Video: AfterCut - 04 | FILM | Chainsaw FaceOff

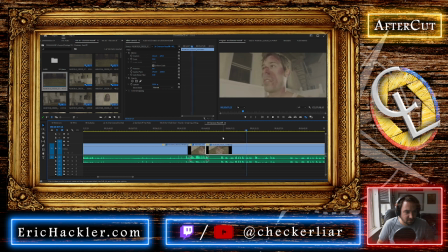45:17 And you'll find me here with the spirit of vengeance, fighting fire with fire. Good, still rolling one more time.
Again, we're shooting this in February, so huge props to Joe pulling this off.
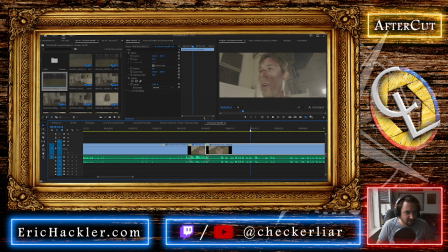45:35 And... one more time. Fighting fire with fire.
Cool, can use that.
Action. Any last word? Action.
Let's take out the middle.
Any last words, Boogie?
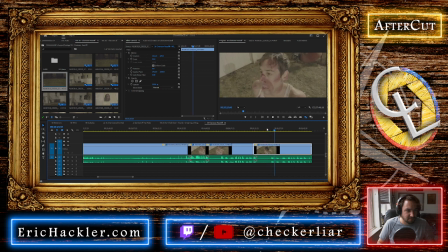45:56 I'm going to own this curse. And I'm gonna use it against you. And whenever innocent blood spills, it'll be my father's, mother's, brother's blood.
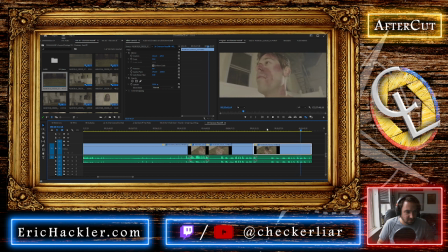46:12 And you'll find me here, in a spirit of vengeance, fighting fire with fire.
Yeah, it's a deranged low angle. Really happy with that. And then we cut to Doucheman saying, "Deep, I like it." And that actually worked pretty well, because we got this low Dutch angle on him.
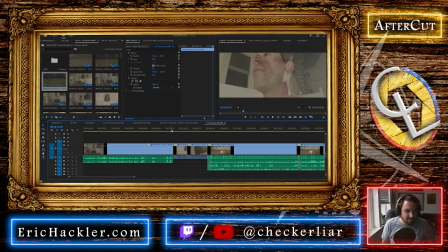46:32 And then we can cut back to this shot of Doucheman. Because I can zoom it in, I can take this to, like, I take this to 85. Can bring it over here, can bring it over here to make it sort of match. And then I can also tilt it a little more to kind of give it a little bit of the same
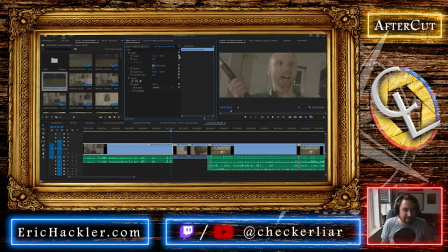46:52 look. It's not quite the same thing, but it'll give it a bit of that same energy, which will be awesome. Okay. So then, where's my chainsaw B-roll? Is it down here? It's down here.
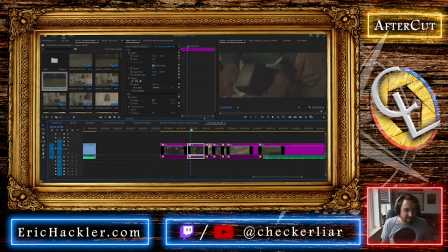47:04 Okay. So, still not having any fun. We'll have him, have the shot of him revving it up, which has no sound on it, but that's just fine. We'll have the shot of the chainsaw revving up here.
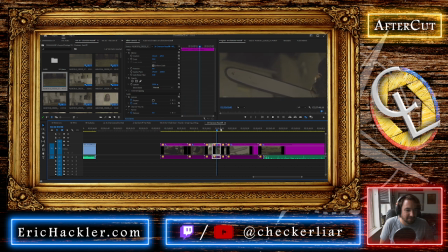47:21 A couple shots of that happening throughout the course of the film. We've got shots of. So let's talk about inserts real quick.
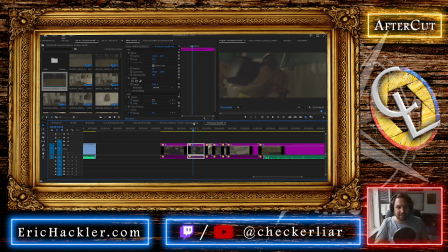47:36 And you'll notice in a couple of shots, Doucheman has the chainsaw going one way or the other. That's why we shot this in a couple different ways. We shot this once with it in his right hand, once with the blade going this way, and then the reverse going the other direction, and then him revving it up from that way. So we've got options. But let's talk about chainsaws.
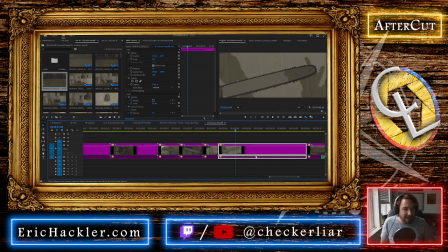47:56 So editing so when you're doing a fight scene, number one rule editing when you're making a fight scene, number one rule is safety is number one. Safety is 100% essential. And to shoot this scene, thank you, Premiere.
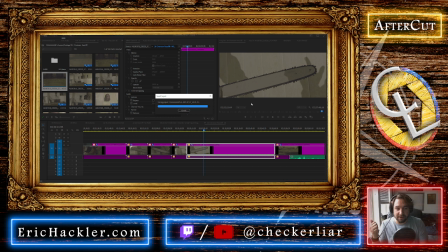48:10 To shoot this scene, not only obviously we had a fight choreographer, Devin Dean, whose fight choreography is still some of the best I've ever worked with. You're gonna see some of his great work in a second. Let's see. This starts with the Boogie standing up. Cool. Is there a cut there for any reason?
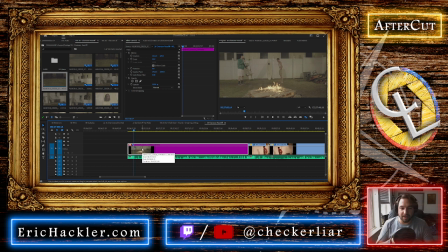48:28 Yeah, we'll come back to it. Anyway. So fight choreographer. Rehearsed fights. You don't do a fight scene that's not planned out. Second thing, obviously you rehearse it and you run it so the actors have it down cold. Third thing, no actually dangerous weapons on set ever.
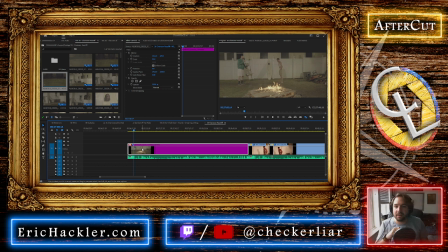48:50 No real guns, no live ammo, nothing, no real weaponry on set. In the case of the chainsaw fight, and this is a thing you're not going to notice in the wide shots or in the bits where they're fighting here,
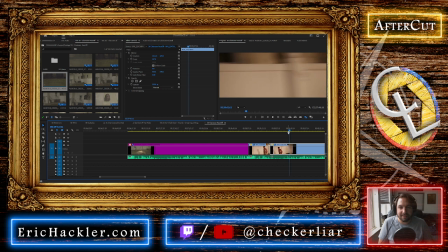49:04 is like as they're going through that, there is no. We've taken the blades off. The chains are off the chainsaws. The chainsaws do not have chains on them. So. There's like when they're actually swinging these things around, there's not a blade on them.
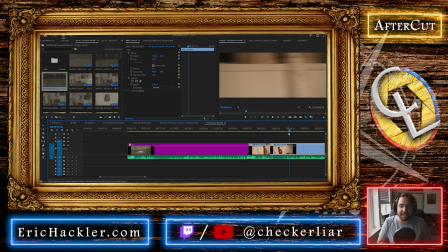49:22 They're also not on. You'll notice, like, and that's for a couple of reasons. One, again, safety.
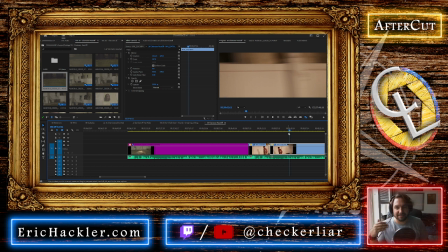49:26 But two, like, we want to be able to hear them making noise, and adding the sound effects of the chainsaws in post is an easy thing to do. So we're going to do that. But yeah, so the chains are not on the chainsaws. We're fighting without that.
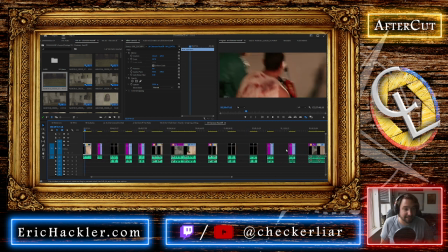49:40 And then for the shots where we need the so what we do is at the beginning of the scene. We have the moment of you're still not having any fun, and we watch, we watch a chainsaw with a chain on it rev up. We see that happen, and then when we go into this shot, we cut to here,
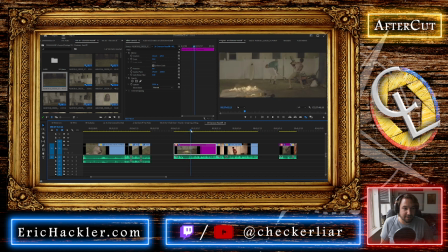49:58 and you hear the sound of the chainsaw, and you see them going at each other. the assumption is you're gonna, it's like, oh, well, that's obviously, it's, you know, it's the same chainsaw. The assumption is the thing's on there. In post, I'm also gonna be adding sparks to every time the chainsaw's hit. So there's gonna be, you know, there's gonna be moments, you know, to add to that illusion.
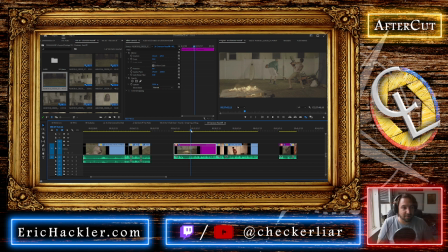50:18 But these guys are not fighting with chainsaws that are actually bladed during this fight, which is hugely important to make sure everyone's protected. Okay, let's work on the first bout.
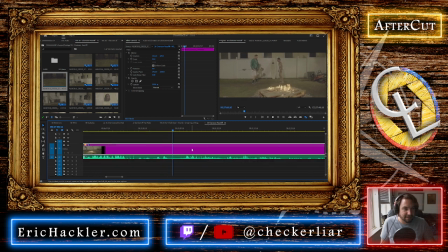50:31 Careful, guys. Frame, action.
I think this first one we kind of whiffed on. Yep, first hit.
Board comes down. Frame, action.
All right, let's put a cut there. And what we're gonna do is I'm gonna start going through this fight and just picking out the parts that look good.
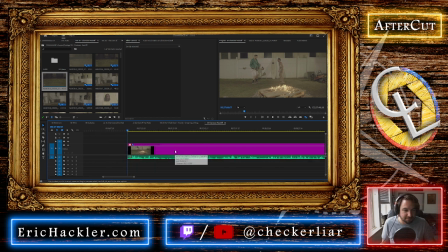50:50 Mostly just pulling out cuts. Honestly, that first swing looks pretty good. I want to establish how I'm gonna end up doing these cuts, but like up till there looks good.
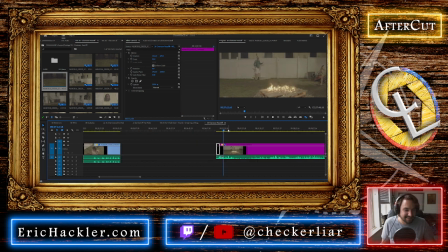Same deal. Let's delete that bit. Let's come back to here.
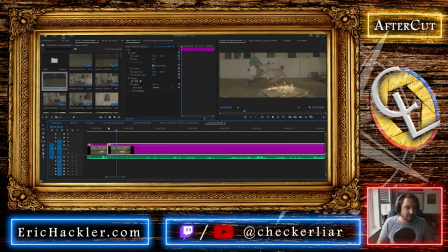All right. All right, we missed on that move.
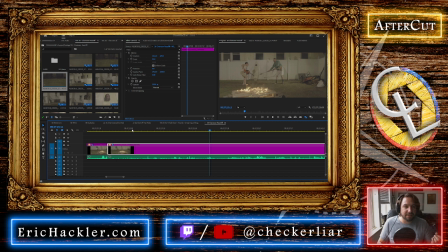51:44 First take. They're taking their time with it. Other interesting thing about fight scenes is when you're doing a fight scene, and some of this is, like I said, it's slow motion. I might speed some of this up a little bit more just to give it that a little bit extra of that. The wide shots are always going to look a little slower, which is kind of cool. And the close-ups with the camera moving a little more feel a little more intense, which is good.
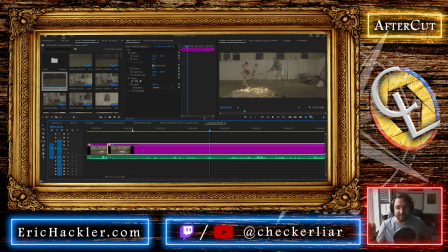52:03 But another thing about fight scenes is if you actually shot a fight scene at the speed that a real fight takes place, it would be incomprehensible. There's a practiced slowness and controlledness to doing movie and stage fighting.
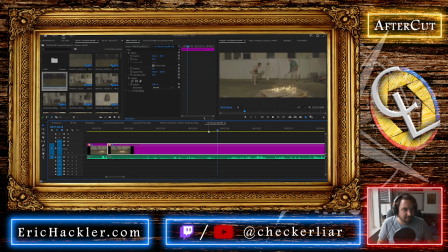Okay, so maybe we can use some of that. There's moments in there. I'm basically sorting out what's like. I'm gonna start popping clips up. This first one's actually not a bad early swing. I'm looking for where like that duck needed to look real, and that's not too bad.
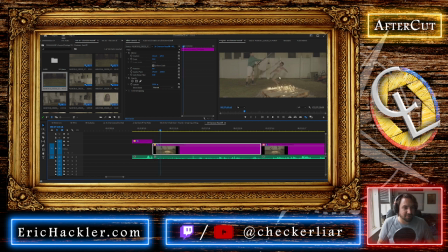52:41 That looks way too high.
So we're gonna reset.
So here they're rehearsing a bit.
There you go. Good.
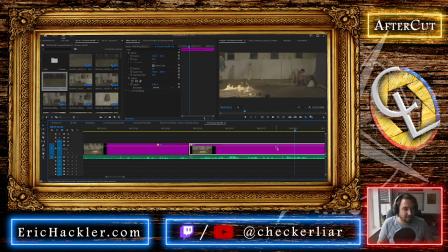53:00 Joe, tuck that back out, right next to the doors. Still rolling, Riley? Still rolling, Mike. All right. Yep. All right, and... Call it, Eric.
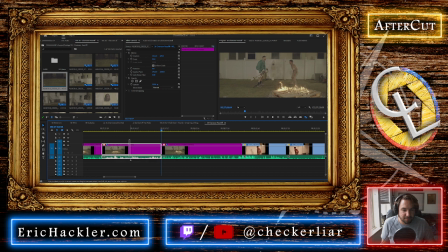53:15 Action!
Okay. So we can delete all this in the middle. First takes are always weird.